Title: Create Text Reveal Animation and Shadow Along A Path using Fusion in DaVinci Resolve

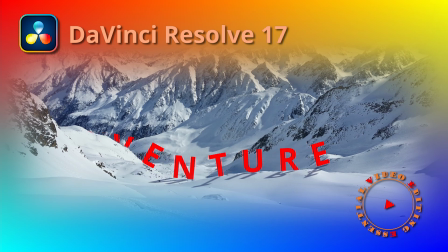0:00 Okay, today we will create a text animation along a path in DaVinci Resolve 17.
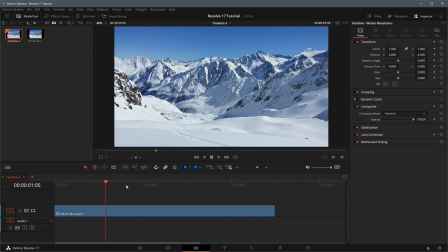0:08 Here is a timeline with an image of winter mountains. We will add a text title and animate along a path.
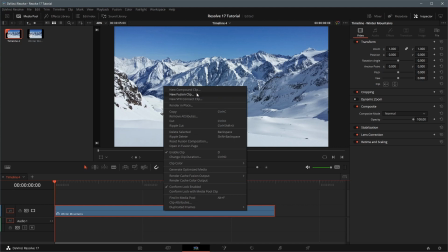0:16 Right-click and choose the new Fusion clip in the pop-up menu. Go to the Fusion page. Close the media pool for more working space. Drag a text node from the toolbar to the node editor. Drag the text output to the output of media in node. In the inspector, enter adventure as the text.
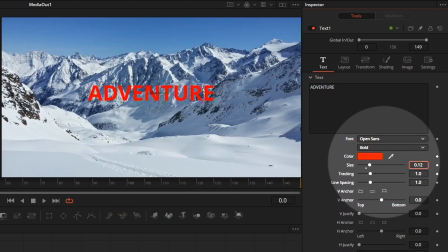0:36 Change the color. Adjust the text size and tracking to our liking. Go to the text layout tab. Change the layout type to path. Move the mouse to the viewer. The cursor is changed to a plus sign.
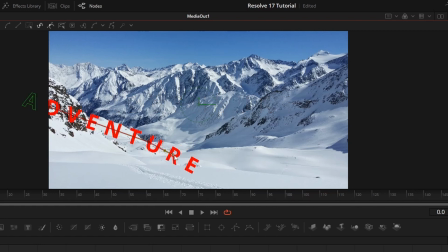0:51 We can now start drawing a path that we want the text title to appear on. To smooth the path, select a control point, drag one of the direction handles to adjust the slope of a curve through the control point. To adjust only one handle independently, press and hold the control key while dragging the handle. Once the path is done, move the playhead to the beginning of the clip.
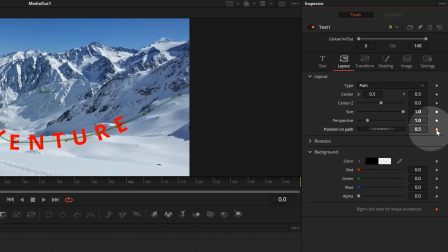1:17 In the inspector, enable the keyframe for position on path, change the value so only part of the text is appearing in the view.
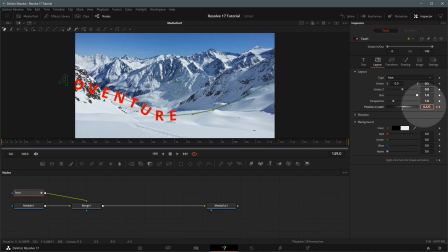1:25 Move the playhead to the end of the clip, change the position on path so that all characters are showing in the desired position. Move the playhead and review the text animation path, adjust the text center position and path if needed.
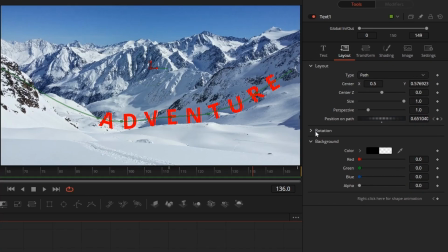1:44 Please note that when a path is created, the shape animation keyframe is enabled by default. In this case, we don't need an animated path, as we move the playhead to fine-tune the path. In the inspector, remove all keyframes created by mistake and make sure it's disabled. Play the clip and examine the result. Continue the path adjustment until you are happy with the text layout path. Next, we will add a mask to the composition, so that the title reveals itself from behind the valley. Select the media in node, press Ctrl+C to make a copy of the image.
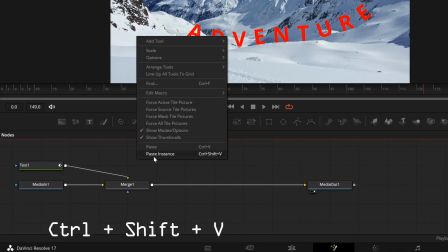2:23 Press Ctrl+Shift+V or right-click and select Paste Instance to create an instance of the image. Drag the image output to the output of Merge 1 node. This new image instance is now merged to the composition as foreground through the Merge 2 node. With the new image instance node selected, click the Polygon Mask in the Node Editor toolbar. A Polygon node is added to the image instance as effect input automatically. Draw a closed shape to mask out this little hill beside the valley. Make sure letters are hidden behind the hill.
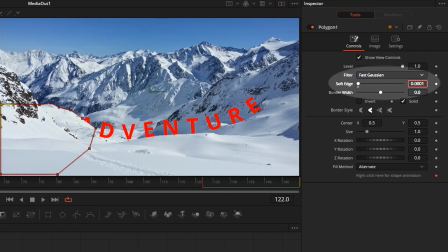3:01 In the inspector of the Polygon Mask, adjust the soft edge to have a more natural look when the text is getting out of the valley. Move the playhead to examine the mask shape, make adjustments if necessary.
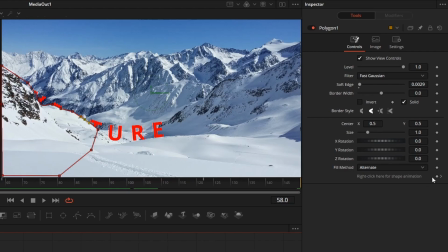3:19 Again, as we adjust the mask shape, new keyframes are added by default. Go to the inspector, delete all shape keyframes. Now check the result, it seems the beginning of the text path is a bit too high. Select the text node, drag down the first control point of the path, so that no letters are showing before the mouth of the valley. You can continue adjusting the mask and text path until you get the result you like. Now we have a text title animated and reveals from a snow valley. Next, we will add shadow to the text to give this animated title a more realistic feel.
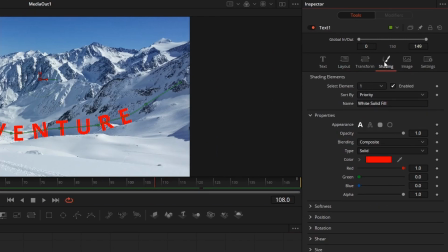4:01 Select the text node in the inspector, go to the shading tab. Enable element 2. Set the appearance to text fill.